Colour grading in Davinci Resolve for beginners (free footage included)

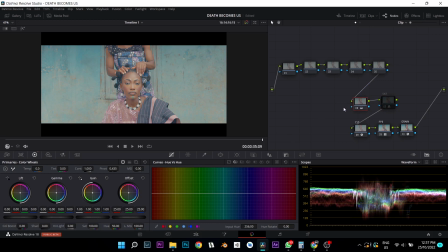This is with ordinary saturation, and this is with RGB mixer. More or less the same thing. So you can achieve the same thing using both of them. Let me be sure I maxed everything out. All right, this is maxed out and this is maxed out.
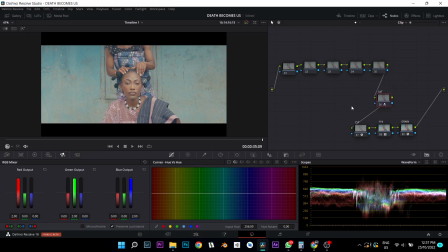All right, beautiful. But right now you can see that it's a bit washed out because we have not used our primaries to adjust the exposure. So judging from our waveform, you can see here I need to pull down my shadows and balance this image out. So I will go to my first node, which is usually my primaries.
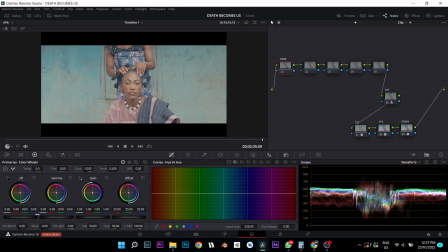Now this is my primaries, my color with primaries. So take my lift down all the way.
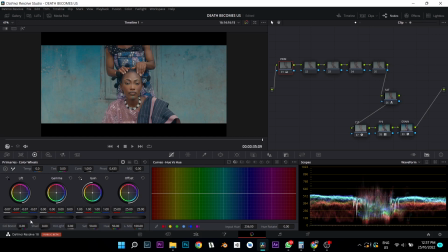Don't be afraid of crunching your blacks. Yeah, I see some color grading videos where they usually leave their blacks because they're afraid of crunching the blacks because it will be too, you have lost detail in your blacks. But no, don't be afraid. If you watch actual Hollywood films, you will see that they crunch their blacks.
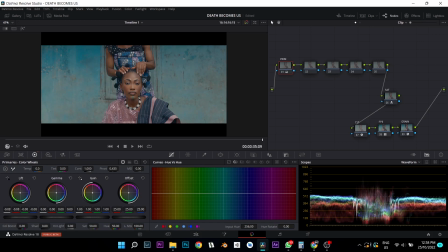The blacks are really crunched. So let's go down, maybe right here, like it right here.
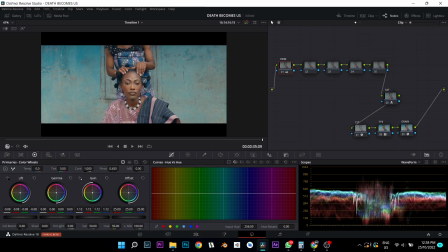Then take my gain up a bit, take my gamma up a bit. Okay, so I kind of like it right here. Maybe take it down a bit, add a bit of contrast around here.
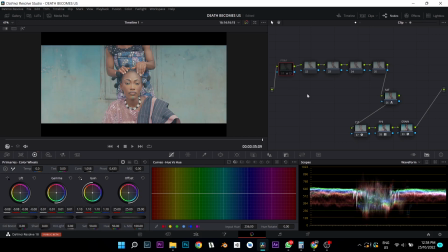Okay, that's fine. So before, after, beautiful, very, very beautiful. Before and after.
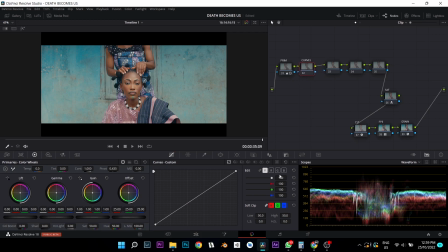All right, so my next node is going to be curves, and what I'm going to do here is just get some S curve looking thingy.
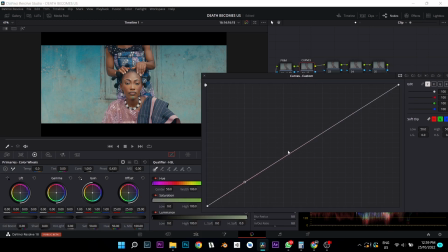So I'm going to add a point here, add another point in the midtones and the highlights. All right, so we just take this. I'm trying to get this S curve, take this down a bit, not too much, take this up a bit.
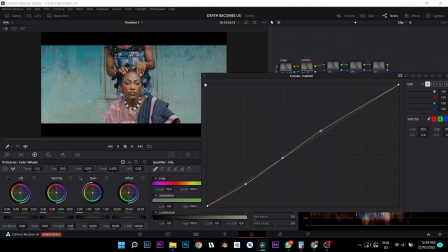Now I don't really like the way here is way too bright, because your subject should be the center of attention. So I'm going to take it down a bit, take this up, down.
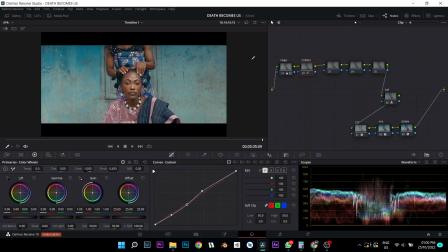All right, I kind of like it right here. You can see before and after. It just adds a little bit of punch to it. Beautiful, using curves. So now I'm not done.
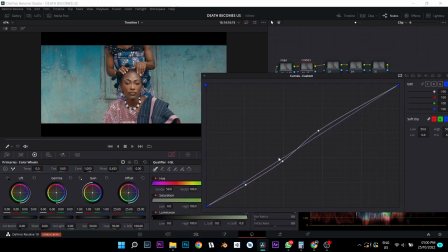Now let me go to my blue channel. Go to add a point here, add another point here, add another point here. All right, so I'm going to add a bit of blues to my blacks, just a bit. You can see this is way too much, just a bit. Now why is showing
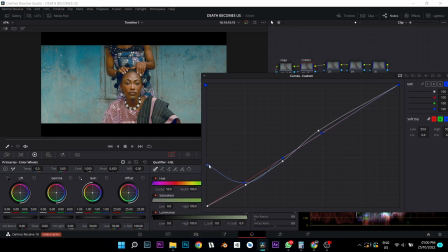this, what do they call it, greenish looking, okay, yellowish looking thing, is because as I'm moving this up, you see here is moving down, so it's adding that yellow to my shadows. So going too much, it's not really good. Just take it a bit. I'm adding a bit blue to my shadows.
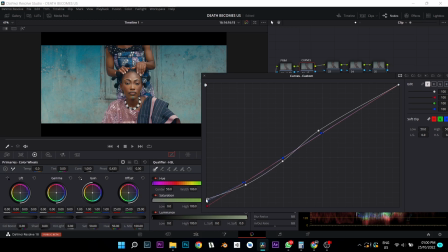Then let me add this hazy effect. Now this is no longer my blue channel, so I want to add a hazy effect. You can see way too much. So just add a bit. It makes it look vintage.
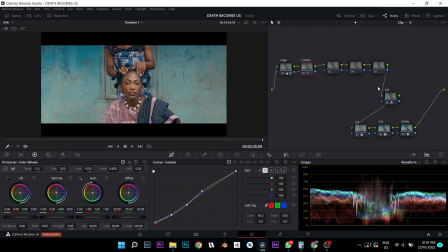Before, after. So now let me turn everything off using Alt D. Everything is off.
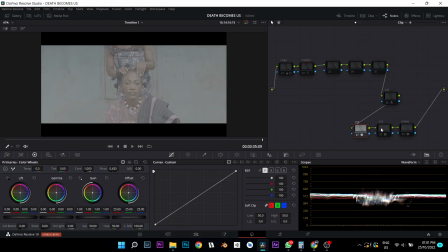Turn it on one by one. Ctrl D, CST, FPE, grain. You cannot really see the grain right now. Saturation, primaries, colors.
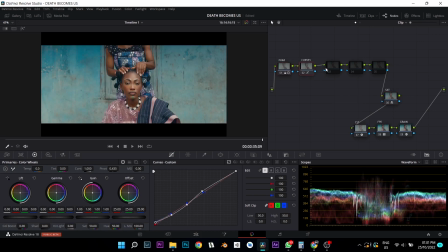Very beautiful, very beautiful. All right, so for my next node, this is where I usually tweak around some colors and all. I'm going to call this hue change. Why I'm calling this hue change?
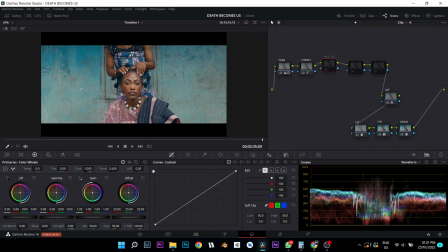Because I want to mess around with its individual colors. So, but I don't actually want to change them. Let me take a proper seat here. All right, but I don't want to actually change because I like this blue and pink color palettes is going on right here. Now, color grading is not really magic.